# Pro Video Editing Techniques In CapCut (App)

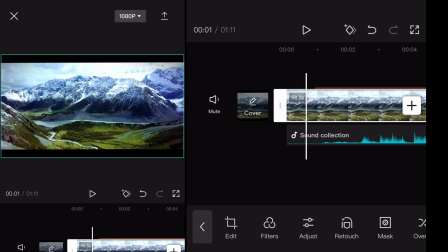I have another clip over here which might better suit a lot of you that are watching all the way at the end of the project.
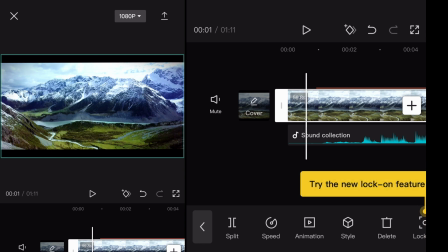There is a clip for the guy that I've been using in most of my videos.
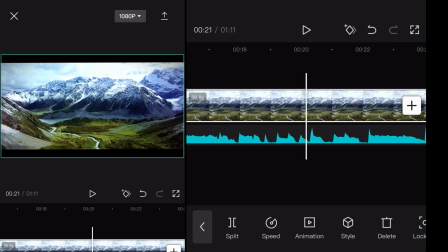And so I'll scroll over to him real quick here, and I'll show you some changes I can make to that footage.
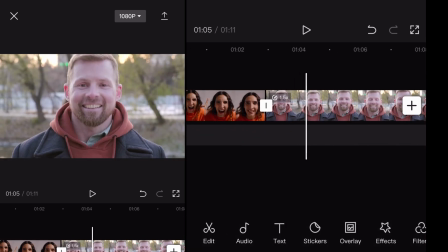And it's right here. So this is our guy here. You can see it's very faded, raw footage. So click it again, go over to adjustment, and I'm gonna just adjust some of the stuff
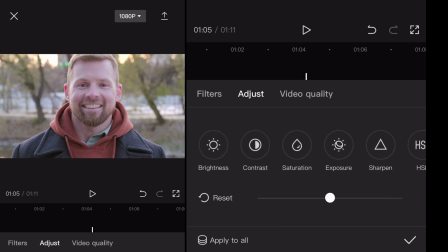here. It opens up to where you last were, so I'm gonna go back to the beginning here. First thing I'm gonna do is contrast, and you can already see as I touch that contrast just slightly how much of a difference that makes. And you can see in the footage there with this jacket and his sweater, it really kind of makes it pop.
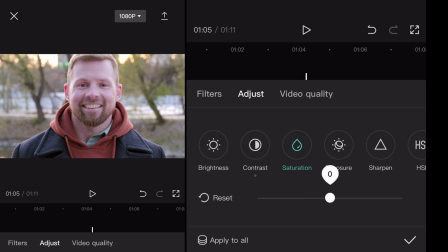Saturation, you don't want to do too much because his skin color, like it really will make your skin look blotchy. But exposure, not much. Once again, this shot is very light. Sharpen, I'm going to do HSL again, hue, saturation, luminance.
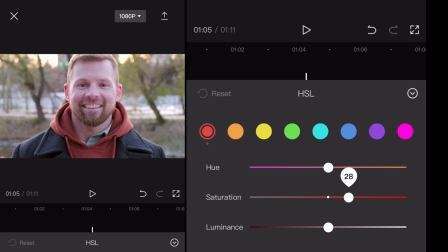Now you can see as I go crazy on this red, it really could go nuts and make the flesh look really bright red, but I'm just going to do a tad, just a bit, to kind of make that sweater kind of pop just a little bit. You don't want to go too nuts with it.
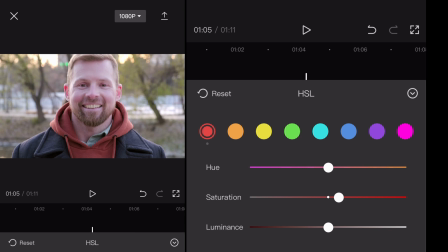You can kind of mess with some other colors here, like I can mess with the greens in the background and see, but I'm pretty sure from what the footage looks like, it's kind of like a wintry time, so it might have a little bit more of a fall. Yeah, see, the green's not really doing much. So this is what it is just kind of like playing around with it.
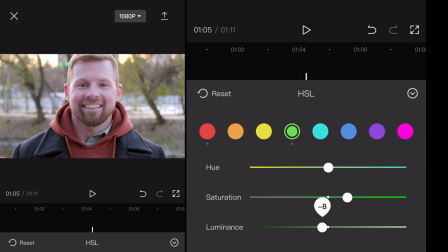Probably, if I mess with this a little bit more, I bet you it's going to be in the orange a little bit. Is probably where you're going to get a lot of the difference. And because, yeah, you can see how if I pull back on the saturation on that, you can see the trees in the background.
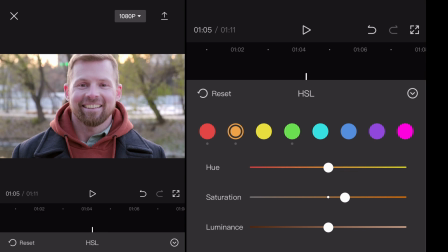This is all this is, guys. You just get in here and you experiment with it,
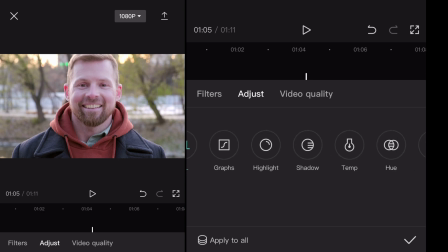and you just mess around to try and see how you can make the footage pop a little bit more, and not be afraid of, you know, playing with it. Once you get into a rhythm of it, you'll start to see and look for things that could really make the difference in your project.
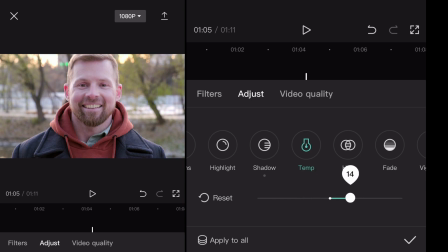And so you can adjust the temperature here. So the temperature really is the mood. You can kind of go more orange or blue. And so with this one, I'm going to just tad a little bit over to the orange, just to make that footage kind of feel a little bit warmer.
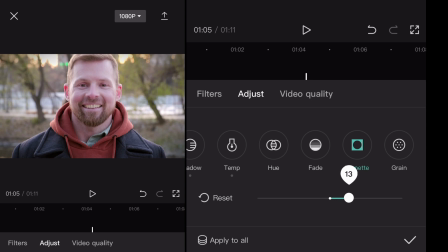But here I'm going to add the vignette. Again, vignette is always a great little trick, classic. But there you go. You have your kind of basic setup there to make that footage pop. Click the check mark in the bottom right hand side. And these are the basic things that you can do for your project.
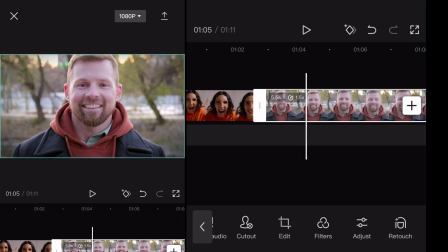I think next what I'm going to do is I'm going to show you, I don't think there's a way I can do it in the mobile app, so I'll just add in the original raw footage again so you can see the difference of just all that makes.
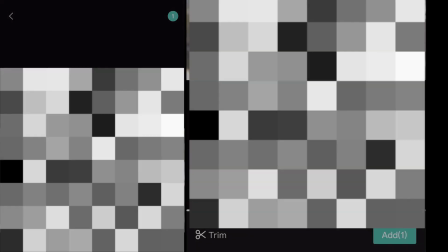Because over time, as you play with it with your eyes, it's very easy to kind of forget what it looked like originally and make it look like you're not doing anything.
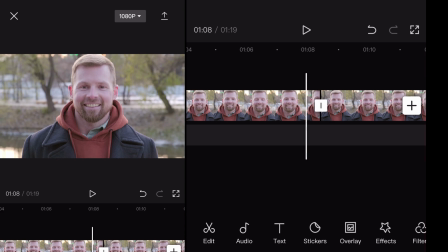So here's our new, there's our old. Do you see the difference? There's your new footage there, and there's your old.
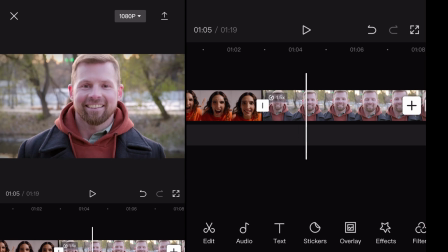So you can see the massive difference that makes with your clips.
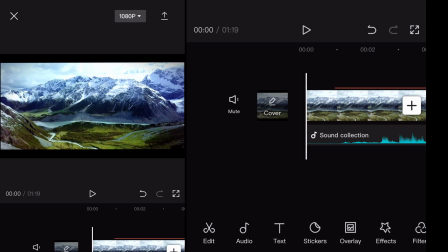So this is our new footage here that we just edited in the beginning. I'm going to add in again real quick the original, so that way I can show you what it looked like.
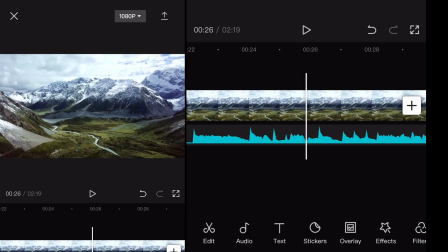So that's the original right there. The color, you can kind of see that. I'm going to scroll all the way over because I just threw it right in the
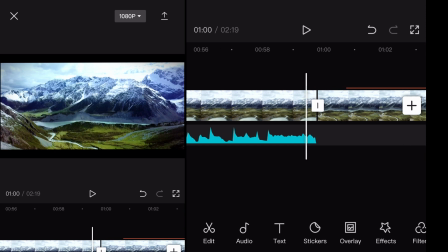front. And there's your new. So there, see the pop difference there. There's the original. There's the new. It looks great. Hopefully that helps, guys. Let me know if you have any questions in the comments below, and I will catch you guys in the next one.
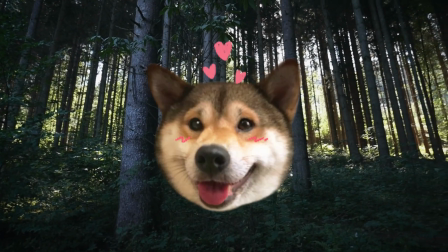Thank you for watching.
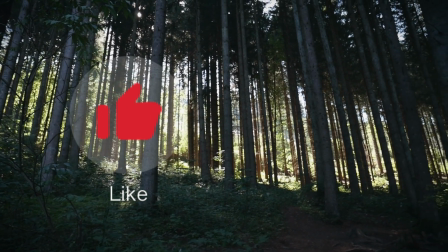If you found this video helpful, please take the time to like, comment, and subscribe, as it helps us to further please our YouTube overlords.
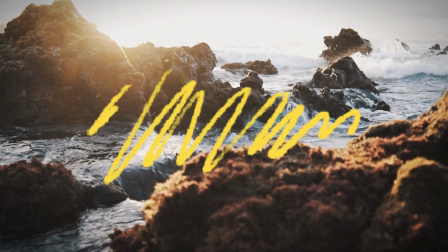Check out more links in the description for continued assistance on your CapCut projects,
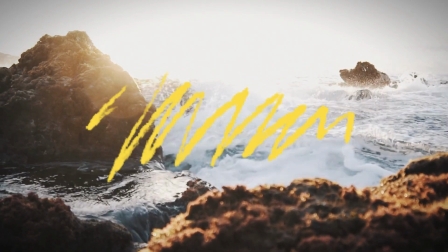and please keep your arms and legs inside the craft until it comes to a complete stop.